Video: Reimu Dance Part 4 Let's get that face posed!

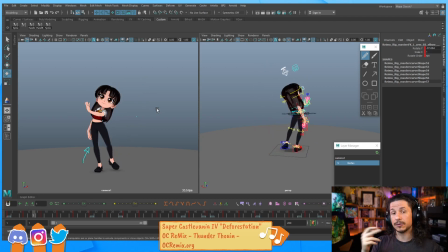20:44 And even this, like for timing purposes, I would want to play blast it first and then retime it. I wouldn't want to try and base my timing off of what I get in the viewport, just in case.
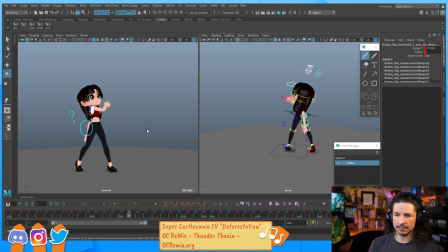21:00 Yeah. And then the notes here, it's just like quick little doodles. So normally when I'm writing notes, I try to be a little bit more precise, but this was literally like 2 minutes before the stream started. So it was just whatever notes I could write down super quick. What program is it?
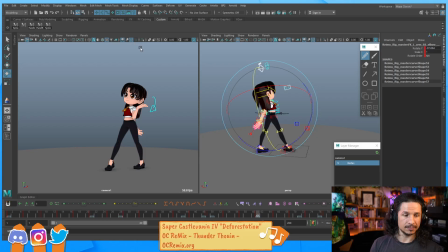21:20 This is Maya. So Autodesk Maya, which is currently the industry standard for animation, which is really nice.
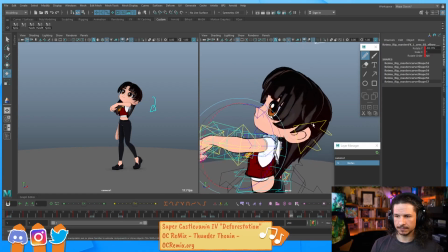21:31 A lot of big studios use this, and it's also just a really good animation program.
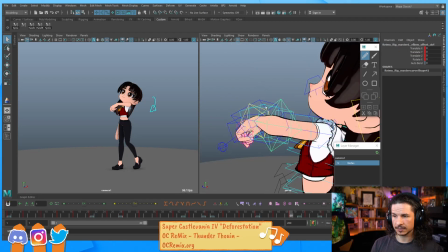21:36 There's a lot of really cool rigs for it. A lot of free rigs.
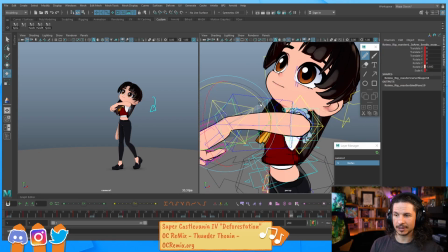21:42 So, for example, this rig is totally free, even though I do recommend if you are going to download it, give $1 or so.
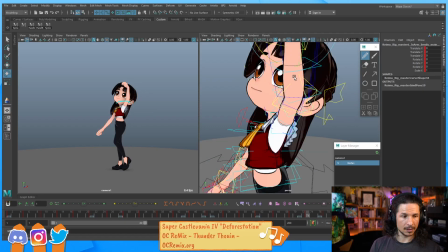21:51 It's well worth it. Let's see.
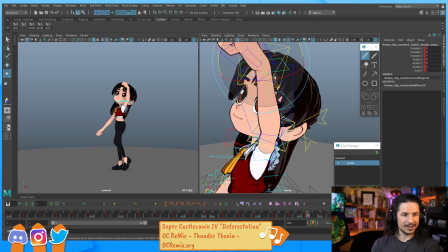21:56 Quick question. Do I need to shape eyelids? Yes. I'm noticing when I do quick face poses, I can't get the exact same shape as my reference. I guess every rig has its own eye shapes. Yeah, you always have to shape the eyelids.
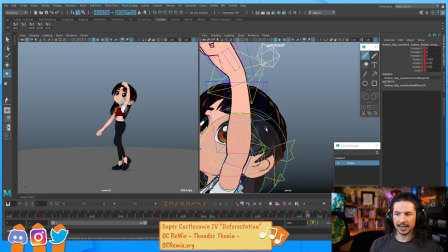22:11 That's just something that happens in real life. Our eyelids are not just shutters that go up and down. They are shaped by all sorts of different things. And with a rig, that's very important
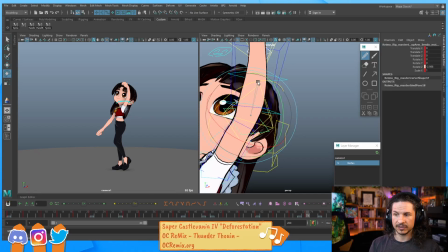22:26 because the eyelid shape will determine whether the character feels happy, whether they feel sad, whether they feel tired.
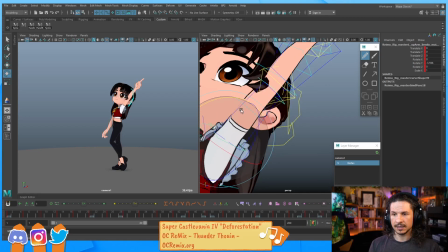22:34 There's a lot of different factors that will go in there and really help to exaggerate your motion.
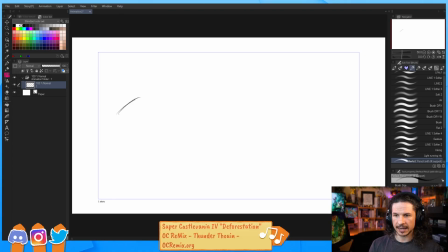22:40 So, for example, let's say you've got a default rig and the eye shape, usually for most rigs, is kind of this default form here, which is okay. It's kind of round at the top and you just kind of get that.
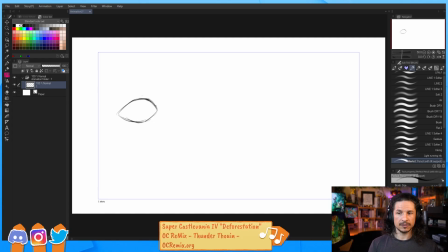22:59 Not bad, but sometimes it's not super interesting. So for example, if I want to make the character like really excited, if you just open this up a little bit more and just kind of round that out,
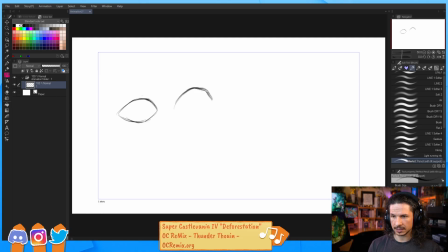23:14 so same shape basically, and just kind of round that out, okay, that's a little bit more excited, more open. But wouldn't it be more interesting if suddenly the eye shape got a little steeper as well, right there on the top,
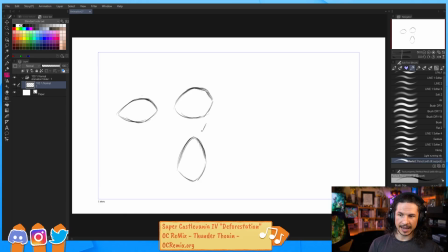23:31 and then the bottom kind of opened up here? So already you can see that looks a little bit more shocked and excited because it's really pulling up. That peak is a little higher than just this round shape there. So let's actually kind of add a pupil in here.
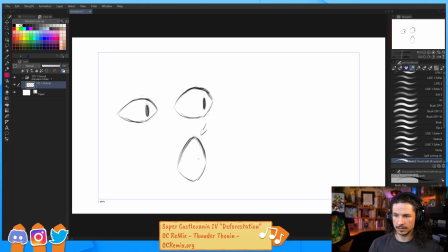23:50 So like suddenly that feels a lot more shocked. Just add that so we know the direction of the eye. Let's say we want to make a character feel tired.
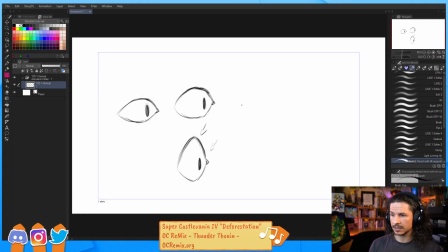24:09 When you just take an eyelid by default and you don't shape it, when you try to make the character really feel tired, what's going to end up happening is the eyelid is going to be so low here that you're just going to see a little bit of that pupil, and then you're going to get something like this. Actually, not even.
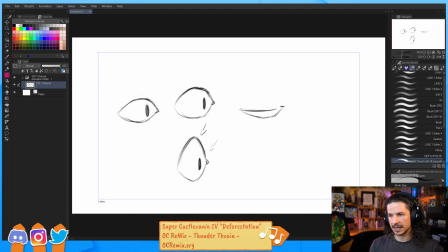24:28 You're going to start getting zombie eyes because the eyes are going to have to be so low here that you're not going to see any pupil. It's just going to be this kind of like dead look to it. Instead, you want to shape the eye by pushing the corners up.
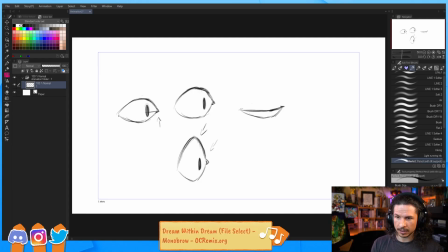24:45 So if you push the corners up here, see how they line up with the lower edge right there of the eye, of the pupil in this case?